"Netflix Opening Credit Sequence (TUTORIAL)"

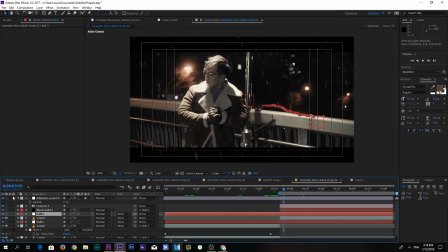It's a simple effect where, let's break it down. It's a simple video footage of me walking, but again, for me it felt really plain to begin with, right?
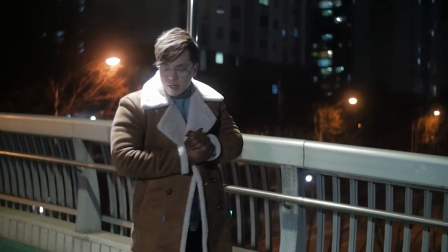And felt like, how about we add some snow? So that's what we did.
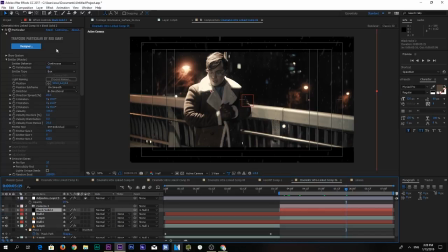We added a black solid trap code particular and created a snow, and at the same time added a motion blur to the snow, just so that it creates the feel of feels more realistic.
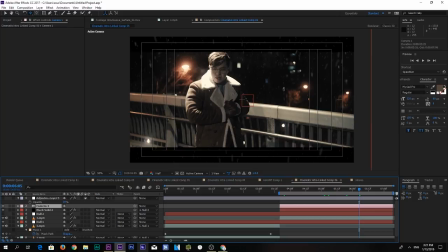And as you can see with the camera, you can go in Z spaces, bring it back, bring it forward,
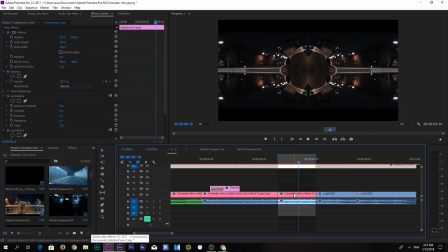and the snow changes. Okay, here we have the headache project, right?
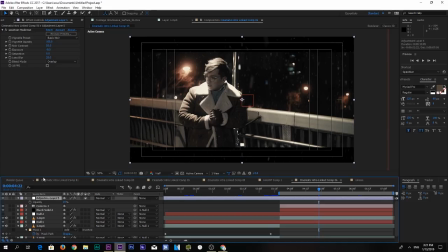Let's see what we got here. What project is this? Let's find it. Here we go.
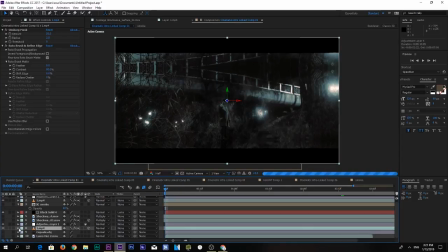So let's break this footage down.
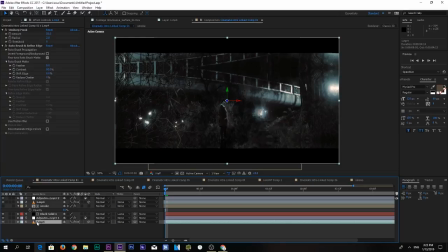All right, so here we have the footage at the very bottom, which been sharpened because the denoiser has removed some of the sharpness. And I've also
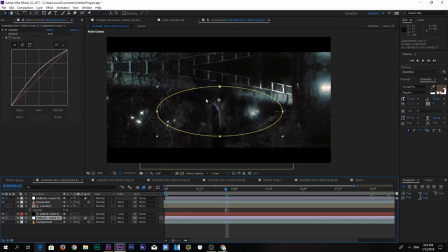rotoscoped myself, an adjustment layer, simple vignette, or adjust the brightness so the audience can pay attention to the center. Here we have a Luma matte. That's actually a smoke layer from Video Copilot.
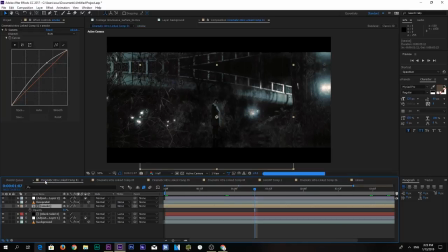This is the Shockwaves HD. So created that and pre-composed it and bring it here. We have the foreground on top so that the smoke wouldn't affect the foreground. It's gonna actually make it feel that it's actually there.
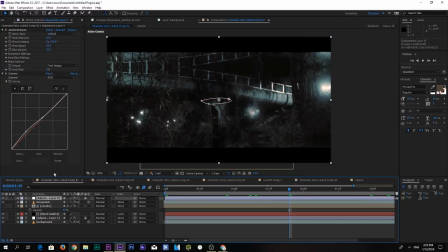And another adjustment layer to add the heat wave, and another curves layer to make it balance out the whole thing. So there you have it.
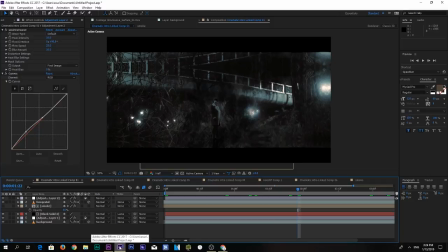It's actually very simple if you come to think about it and when you break it down, but the process of heading there to come up with the final footage is what's tricky.
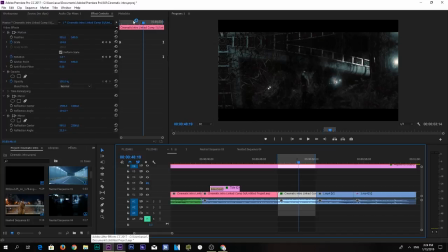And what I've also added here is a keyframe of scale and rotation that actually gives this, this feel of camera movement. And I've also added another mirror.
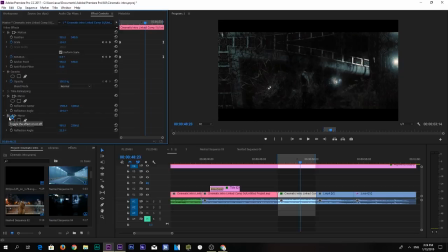Let's not forget that. Another mirror effect on the left side, another mirror effect on the right side, right here, just a little bit, tiny bit, just to fill that out the edges. And yeah, it was a shitty footage to begin with. I'm gonna put a footage side by side right now, just for you guys to compare.
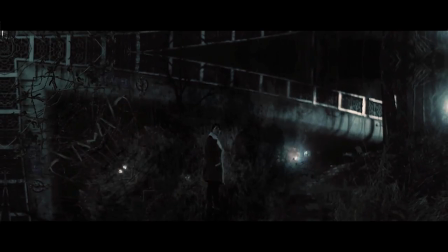But yeah, that's as far as I can push.
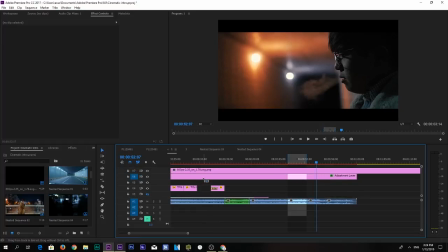And for the final and the last adjustment that I've made is a simple adjustment layer on top, and I like to do this on every footage, on every finishing touches that I do for my projects.
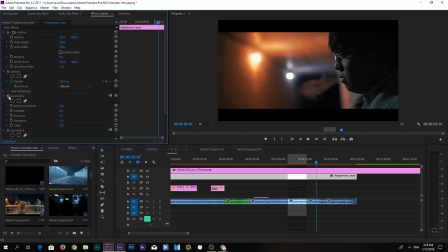Is a unit finisher. What it actually does is just add a simple contrast, and just brings down the tonal contrast overall. And you can play around, but I just like default settings on it.
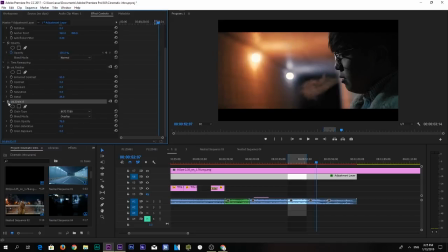And I've also added a film grain, and what this grain actually allows you to do is also helps with the compositing. Okay, so that was pretty much it. That was the breakdown of this project.
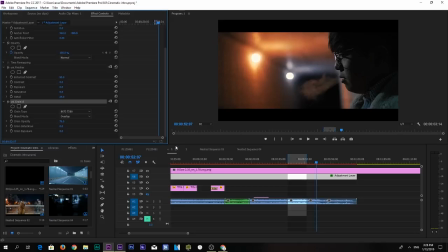I hope you guys like it, and make sure to drop a like and subscribe, and turn on the notification squad just so you'll be notified when the new video is up. So that's it. Thank you guys for watching, and I'll see you guys on the next one. Peace.